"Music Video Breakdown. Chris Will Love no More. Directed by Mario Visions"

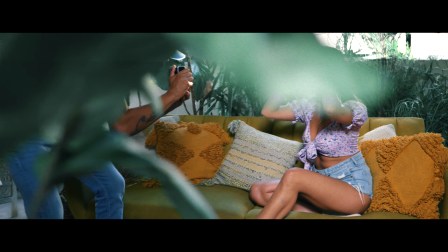8:10 I can go ahead and mask it and I'm able to get the separation and the differences from before when they were having a
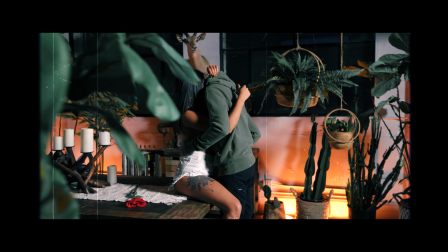8:17 good time and the after when she's sad and stuff so yeah that's a quick little tip try to just do everything in camera if you guys can do that so one thing that I also did for this particular music video was I didn't do too many performance clips.
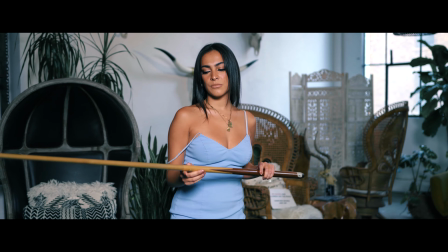8:29 I wanted to keep it very minimal. I wanted to keep it more story oriented. I wanted to keep most of the performance in the bridge because he's leaving. So it's basically starting off and it's going to, you know, just kind of go throughout the video. So I want to keep it very minimal.
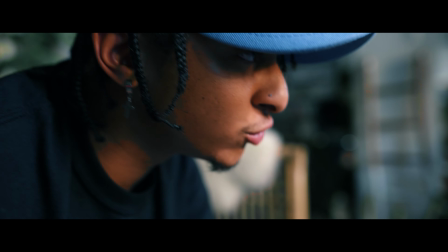8:41 I knew in the studio, I was going to have him maybe perform once or twice, but I wanted to keep it again. It's more story.
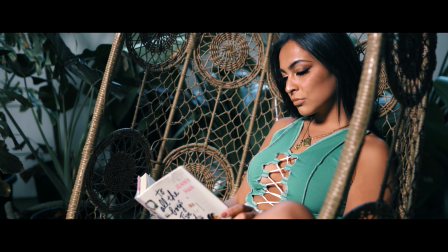8:46 So don't think you have to overshoot as far as performance, kind of again,
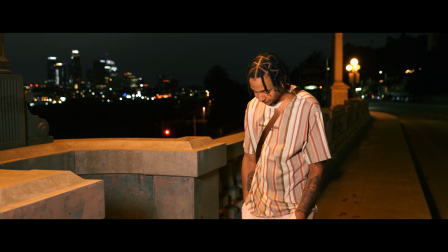8:50 walk in with a game plan where more B-roll is better than, you know, more performances at at times, really depends on the music you're going for.
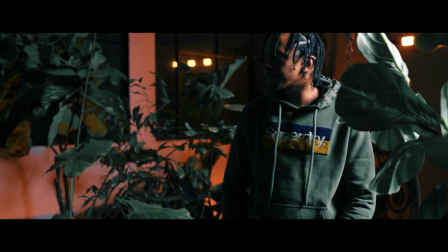8:56 For this particular music video, it was more story-driven. So I definitely wanted to capture a gang of B-roll.
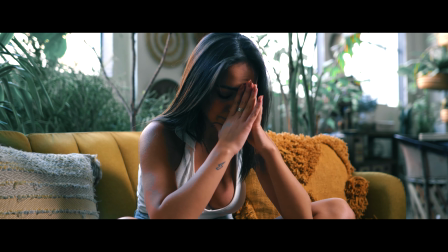9:01 So I'm able to implement it over the song rather than having performances.
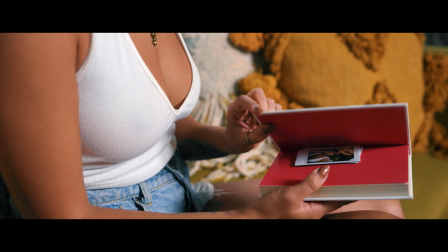9:04 And we see that a lot on rap and hip hop videos, but for R&B, I feel like heavy B-roll, for the most part, helps tell the story. All right, so now what we did for this particular video was we obviously booked it, I think it was 5 p.m. to 10 p.m. or maybe it was six to 10. So the reason why I did that is because I wanted the sunset hour basically. So we were going to have like a two hour gap or two hours and a half with sun. And then I wanted the other half with no lighting. It was going to be nighttime. So that way I'm able to overpower the inside and change the look, give it a different tone. And this is where this came in. So the first shot that we did was basically she was sitting in the table, grabbing the flowers.
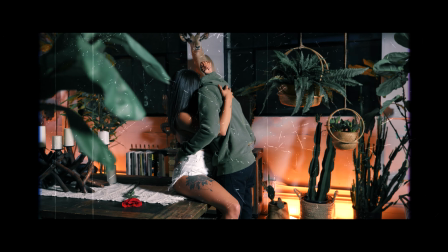9:40 Kind of, you know, the flowers never moved from the moment Chris went through those flowers at the beginning of the video. And now she's playing with them and she's kind of overthinking it. The way we lit it up was we used the Aperture MCs and we put them on the floor in the back end just to cause some tungsten look. and again just give it a different tone different mood not keep it so flat so that's what we did and the light that we used
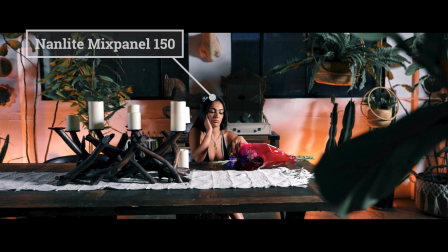9:58 was a mix panel 150 that was the key light for this particular shot and we did use a honeycomb grid to concentrate the light on her
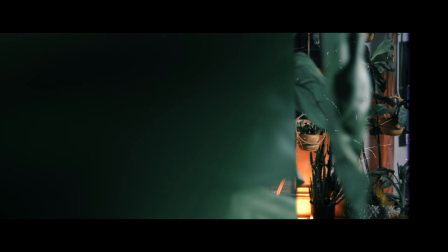10:05 and obviously I was moving from left to right to mask through the plant and then show the old school times a little detail that I did was
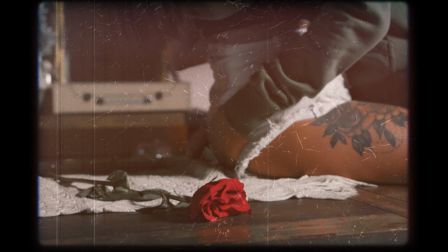10:12 definitely try to get a close shot of the the rose because that's what she's playing in this wide shot so kind of just
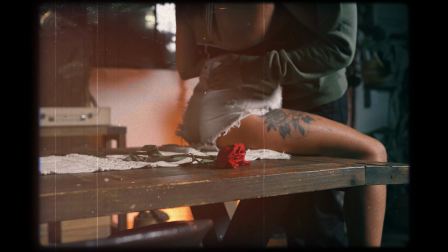10:17 make it go hand in hand when it's going back to the good old days and the Rose was there when they were kind of making out on the tables. Little detail that I want to just kind of make sure it stays in there. So for this particular scene here, I had him looking forward and I had him in his own head, like never look at the camera. Did he just explain your inner, you know, feelings and what you want to spit out basically for this song?
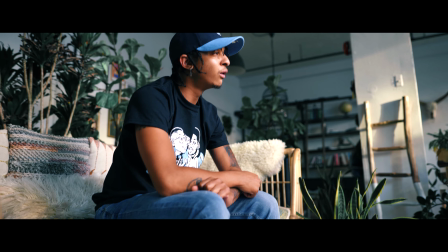10:35 And the one thing people told me when I posted this on Instagram a long time ago was like, yo, like the colors are fire. Like, how did you get this? Like, how did you get out of Panasonic S1H? Many people don't tend to realize is I don't just color grade and premiere and that's pretty much it. The way I go about it is I make sure I light up to basically give me a solid head start. So when I go into color grading, I'm able to manipulate the image a lot more. I separate my subject from the foreground, from the background, whatever the case is.
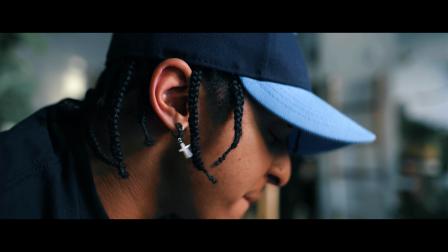11:01 So it's easier for me to color grade and get the tones that I want. So for this one, it was very easy, right?
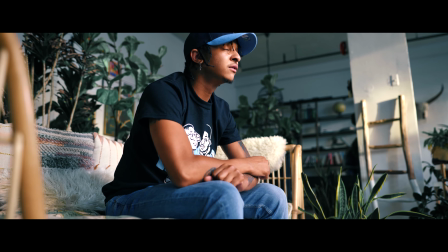11:05 I knew the walls were white, so I wanted to give it more of a bluer tone. I knew his skin tone was going to pop. I also knew the green leaves, you know, the way everything was touched. I look at everything when I'm filming on set. I recommend for you guys to do it as well. just so you guys can see you know pinpoint all right what is separated what how can i
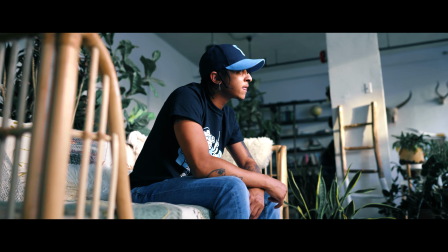11:21 change the tone what kind of mood you want to give the video lighting plays a big factor when it comes to setting the tone the color
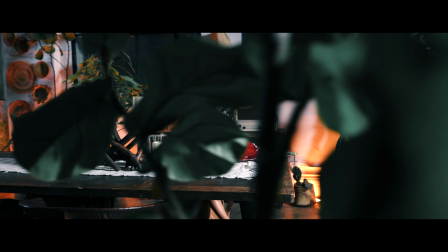11:27 grading so that's a quick tip make sure you guys light for the color grading it can't just be color graded and that's it unless shooting outdoors but in a studio if you want those crispy separation shots lighting is going to help you do that and now the last shot that i want to
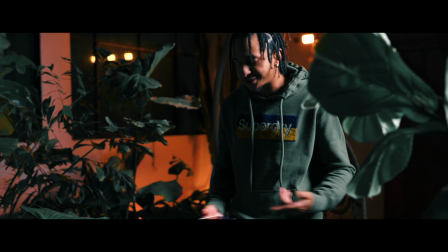11:41 break down is the shot that you'll see towards the end of the video is where he's performing and i was just basically orbiting around the plant
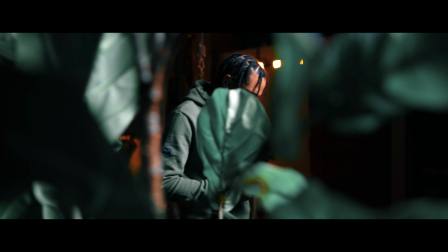11:49 i didn't do masking on this this is more of just creating a foreground the lighting setup that we did here was a nanlite forza 300b and we had it on tungsten mode and then we had little aperture mcs and they're magnetic so if you guys watch in the back end of
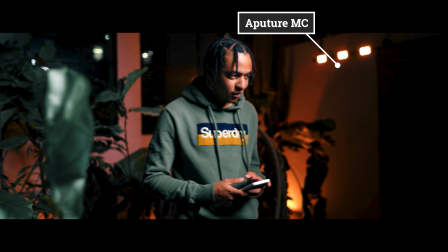12:03 him there's magnets uh it's like a magnet like plate or so and i was able to just mount three of them there and they look organic it doesn't look like you know we placed there it looks like those lights are just there so i will only show the lights if it's meant to you know enhance the video it's not just there just to be there.
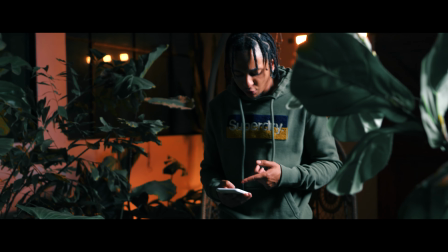12:18 I felt like that was cool and it gave him backlight so it separated him as well. That's how I booked the studio daytime uh towards sunset and then nighttime because nighttime is not allowed me to get these type of tones you're gonna be able to see the lights because if I booked this all in daytime the outside sun was gonna overpower every light that I was using for this
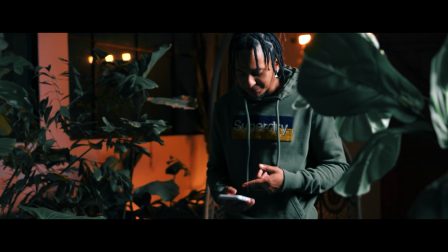12:34 particular scene so I had that in mind and that's how I'm able to like get the tones that I want. It's basically having full control of lighting so that's a tip make sure you guys always know the time you guys are shooting make sure you
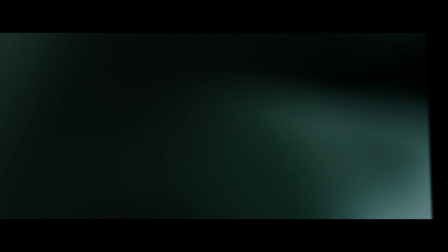12:46 guys want two different scenes within that studio and but they have big windows book it like towards sunset time so then it translates into nighttime and you're able to get two different looks and that's how we shot everything to be honest in one location the second location the only location we did separate was when he was walking in the bridge but everything else was done in this studio there's a lot of music videos you can do in one studio it
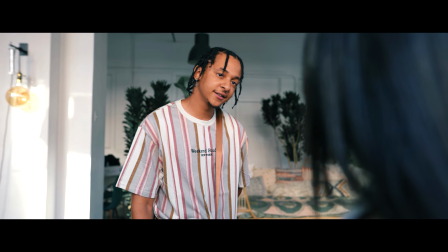13:05 just comes down to creativity switching your angles giving different shots get as much as you can and different type of views so people don't get bored than, you know, shooting, let's say me right now, just the whole time there's like different scenes within this area, it'll just bore it out. What I normally do for my videos is I make sure there's new shots coming in throughout the whole music video. I never like to showcase everything in the first minute, first minute and a half.
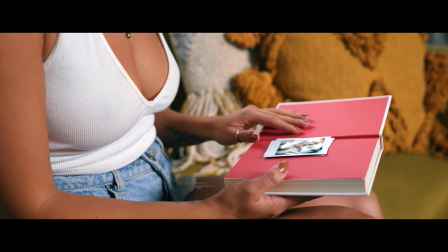13:26 I like to, for the most part, separate my video clips so that way it's different and people are able to watch the whole video, then basically show them everything in the first minute. So a tip that I wanna tell you guys there is make sure you guys separate your shots or shoot you know the full performances in every
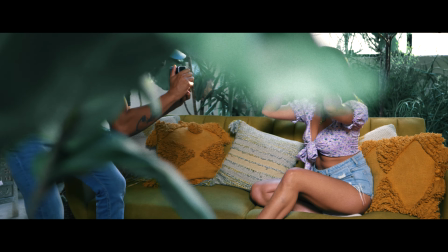13:41 location that you shoot in but make sure when you're editing you're separating the first half and the second half and well towards the end you can obviously
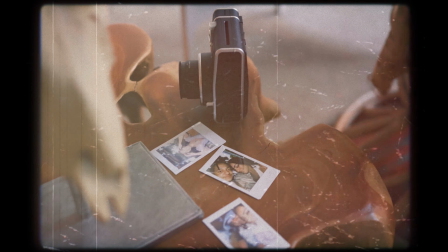13:47 bring every clip back but just try to separate it it looks a lot better and it keeps the viewers engaged so overall really what I want to just why I did this video this breakdown is just to give you guys the I guess the gear that I use as far as audio people
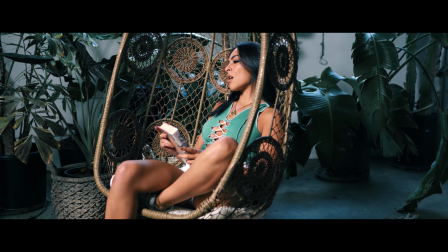14:00 talked about that which is a Tascam DR-10 the lighting was all in with nan light the only apertures I used was the small little MCs.
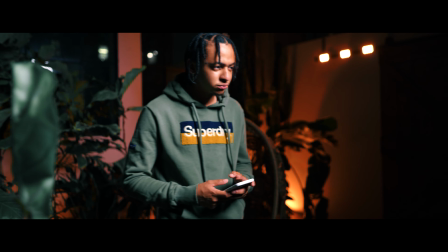14:08 The clutch thing about those little lights, I have the 12th case kit for it.
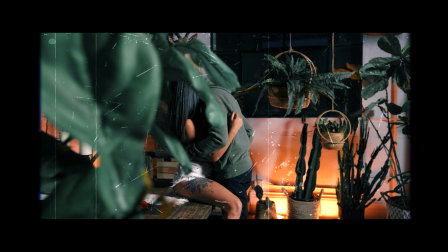14:11 With the phone, you can just go to the Sidus Link app and literally just control all the lights and it's really easy to use when you're behind camera. Just control the intensity of it and then just keep it where you want it and that's it. So yeah, hopefully this video helps you guys.
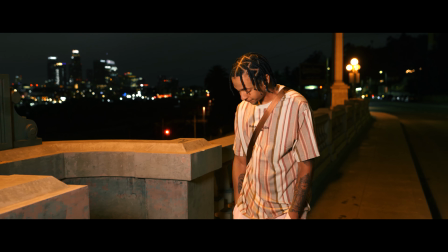14:24 Maybe the tips and advice that I talk to you guys on, you know, can help you guys on, you know, getting better music videos or creating better music videos.
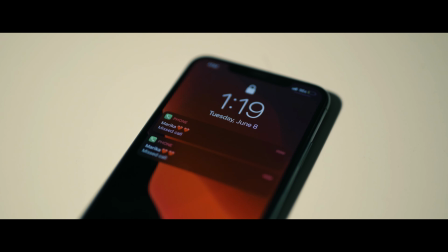14:31 I'm really satisfied with this video. I feel like when me and Chris get together we bounce ideas and realistically you know we always have a game plan he normally gives me the song
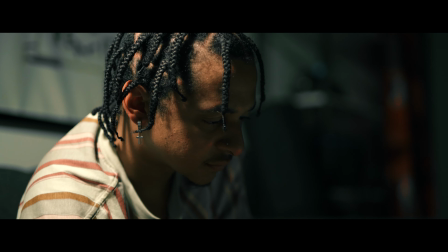14:39 a month prior so come shoot date we already know what we're going for and that's what this video basically was about so you guys were even able to see the basically the story right if you guys have not watched this video feel free to do so I'll be linked in the description below and also I'll have it somewhere here in case you guys are interested on that and I'll catch you guys on the next one peace out guys
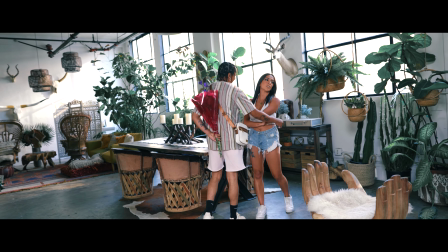15:00 What's up, bae? Don't even touch me. What are you tripping for?
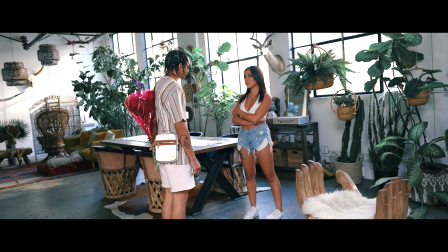15:05 What's wrong? What's wrong? Yeah. You never had time for me.
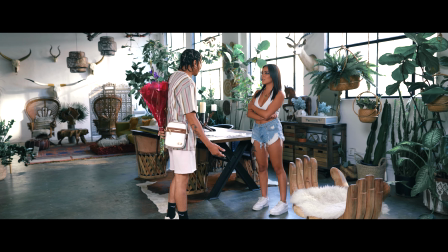15:10 Never. You know what I'm doing. It's not like I'm out here cheating or running around.
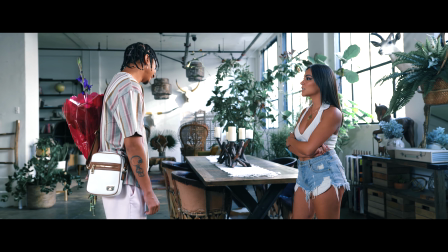15:15 It's about the music. Yes, it is. It is. You don't have time for me.
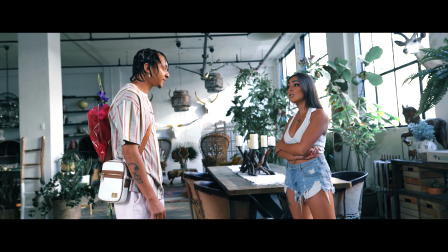15:21 I'm tired. I don't have time for you. No. You know that I'm close.
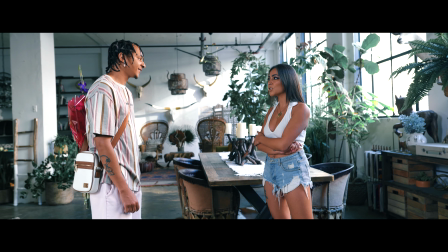15:26 Look where we live. Yeah, but I think that you can find more time for me. It's not that hard. But I told you this is temporary.
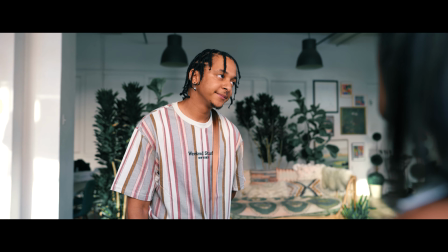15:31 I'm doing this for us. No, you're not. It's just for you. It's always about you. There's been one year.
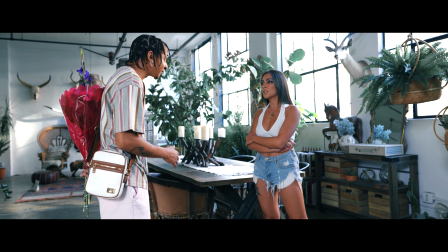15:37 You already say that many times. But I'm serious this time. I'm close. Oh, this time, yes.
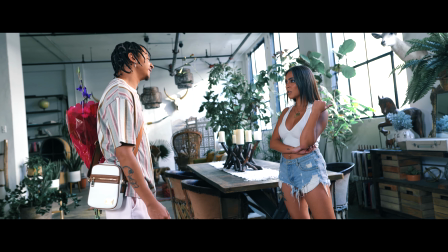15:42 And the other time? And the time before? Babe. Babe, no. It's no more babe.
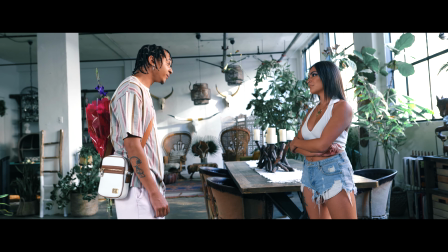15:48 It's no more babe.
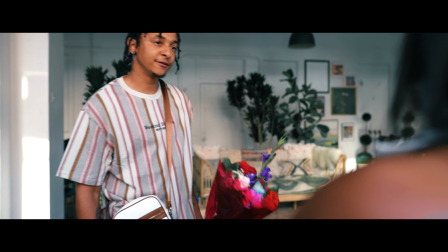15:53 Happy anniversary.